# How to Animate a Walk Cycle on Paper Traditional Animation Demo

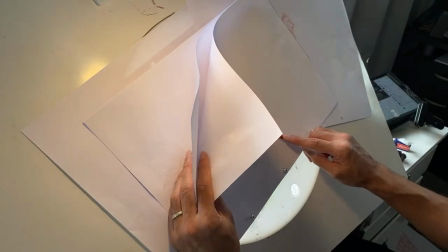[65:49]
Gonna really linger on that before he puts his foot down.
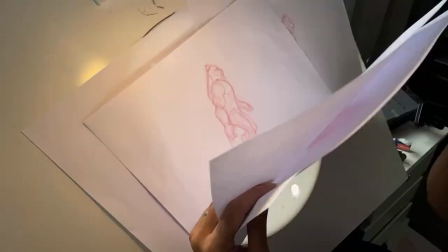[65:58]
Give him that real kind of hard man feel. All right, let's watch that.
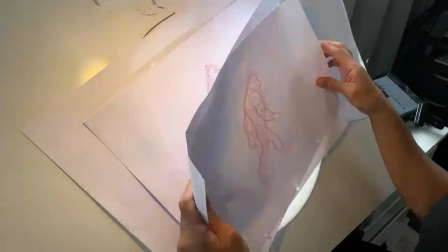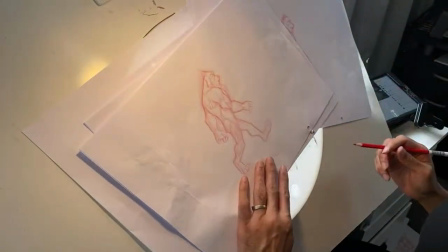[66:08]
You're trying to animate a quadruped walk cycle. It's not going too well.
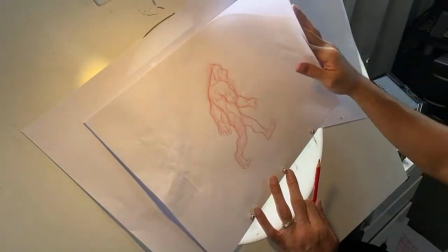[66:12]
All right, take time out to understand the difference between the anatomy of the back legs and the front arms, right?
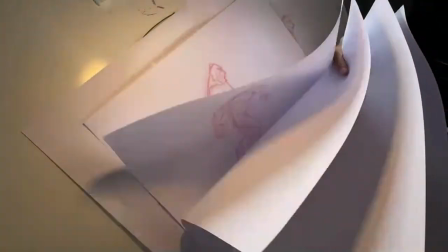[66:22]
Before you even start animating. That's looking good, right?
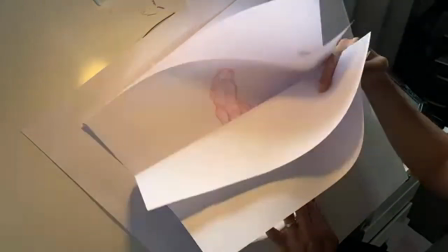[66:28]
That's gonna be a nice, yeah, linger up there to the top of the head.
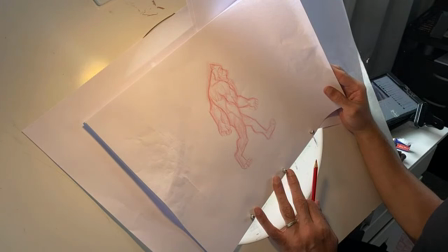[66:34]
How's that looking when I flip it to you guys? You can just about see it, right?
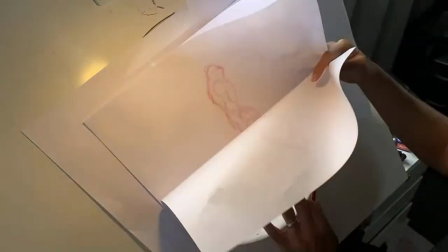[66:40]
Unfortunately, the camera really, I still need to figure out how
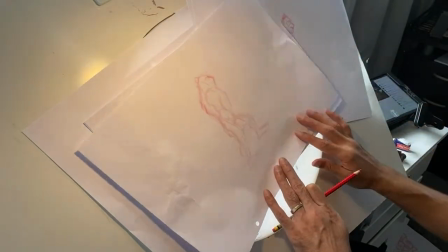[66:46]
to get a better camera to get these things looking good, as good as I can.
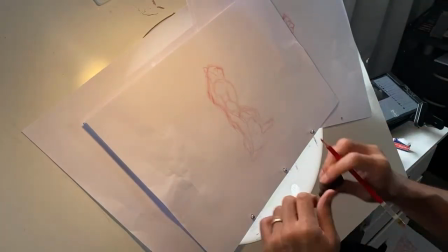[66:54]
But we'll work out in the meantime. Thanks for putting up with this camera angle.
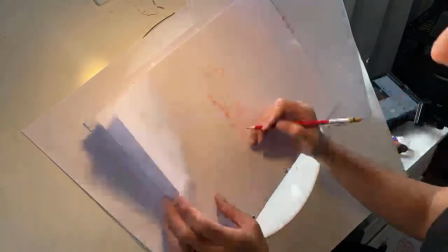[67:00]
We'll get something. You can see it building. All right. Why did I knock that back?
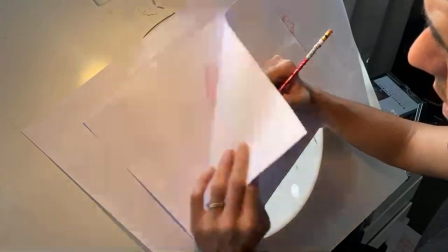[67:06]
Because I wanna really
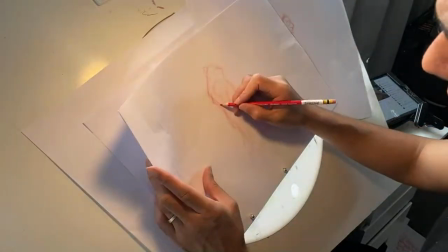[67:12]
build some brain cells with this guy's body there, right?
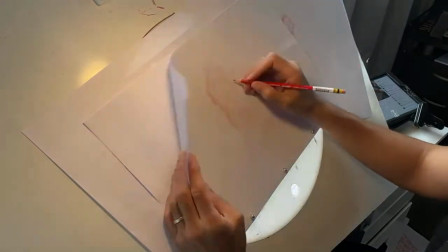[67:16]
We're gonna switch over to drawing him on model next, right?
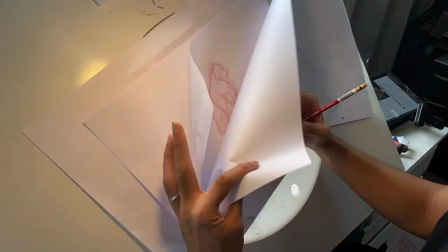[67:26]
But for the moment, we're gonna look at his scapula,
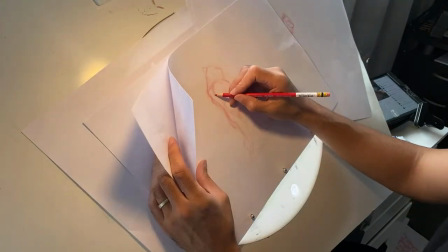[67:37]
his deltoid.
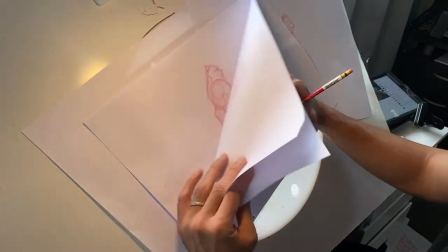[67:40]
Again, I use the middle delt, the lateral delt, I angle down like that, and I build the triceps and the biceps around it, right?
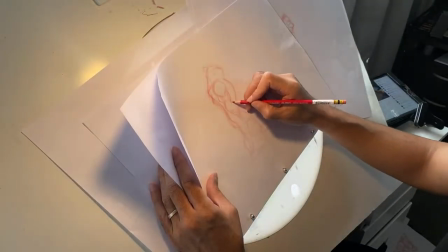[67:49]
And the tricep tendon comes in here. And then we have the forearm.
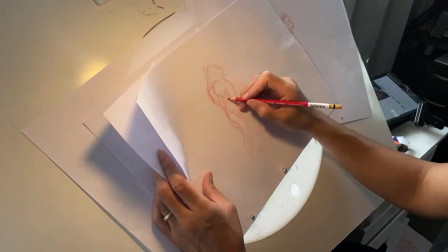[67:56]
You know, you can come in here and put the lateral tricep if you like. Then we start building more muscles.
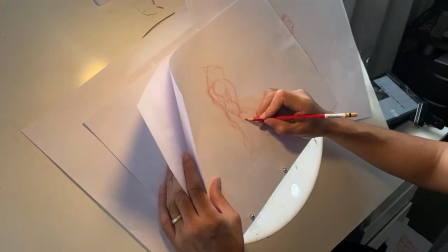[68:04]
So I'm gonna change the shape of the direction of these fingers
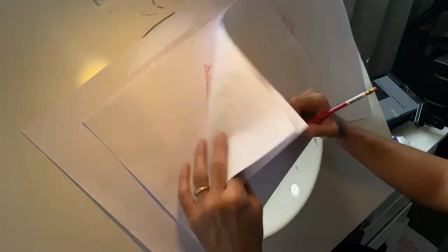[68:13]
as he's dragging them there like that. Good, right?
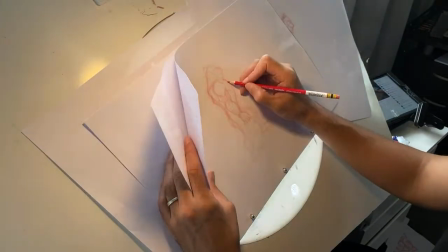[68:18]
The chest, and come here like that.
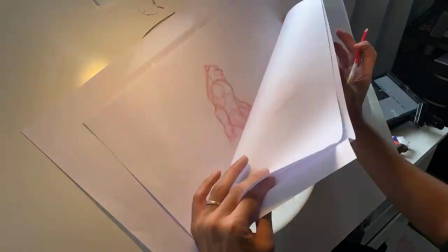[68:25]
We're gonna shave some of that off that guy.
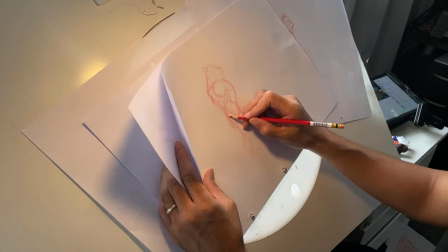[68:33]
Butt, gonna come here.
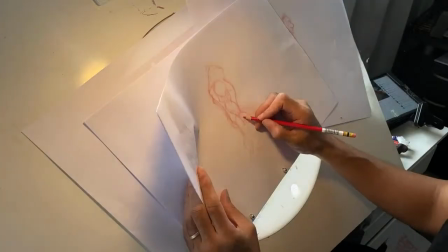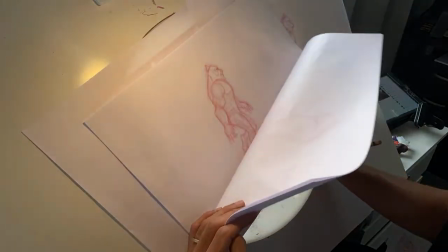[68:43]
We have the calf muscle,
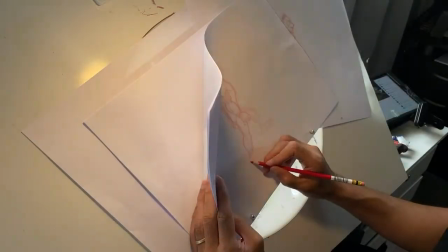[68:51]
calcaneus,
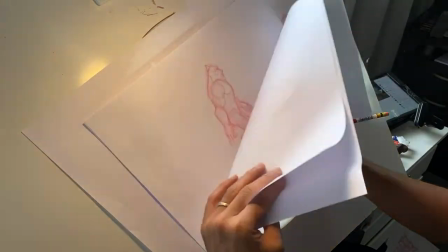[68:56]
foot there. Good stuff. Right, so now let's
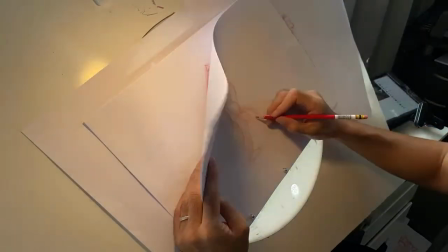[69:03]
rein this foot in a bit. I wanted it up. Now I'm reining my imagination in a bit, right?
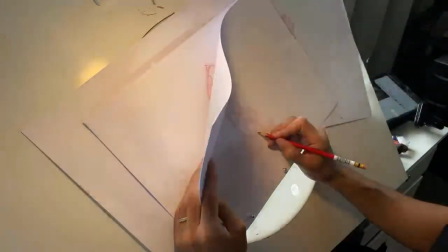[69:11]
I wanted it up. It's a little too high, a little too exaggerated for what the character is.
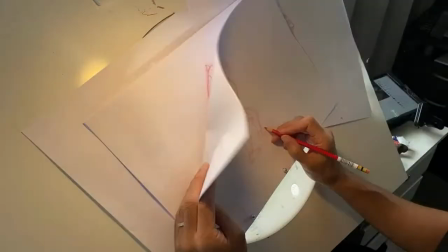[69:19]
So we're going to bring it here, right? Bring it back.
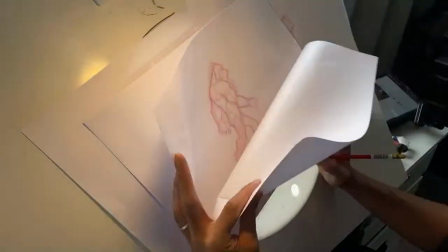[69:28]
Like that. Boom. Good.
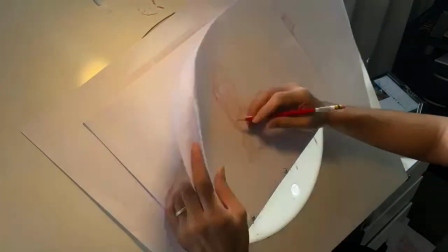[69:34]
Knock that away. Let's have a little bit of his elbow to give him some
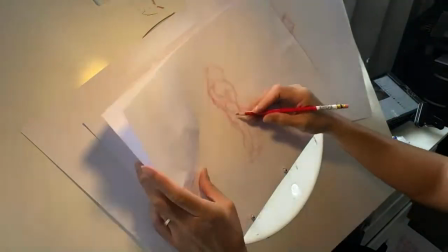[69:45]
indication that that other arm exists, right?
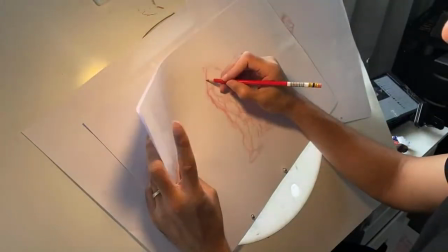[69:54]
let's work the head now.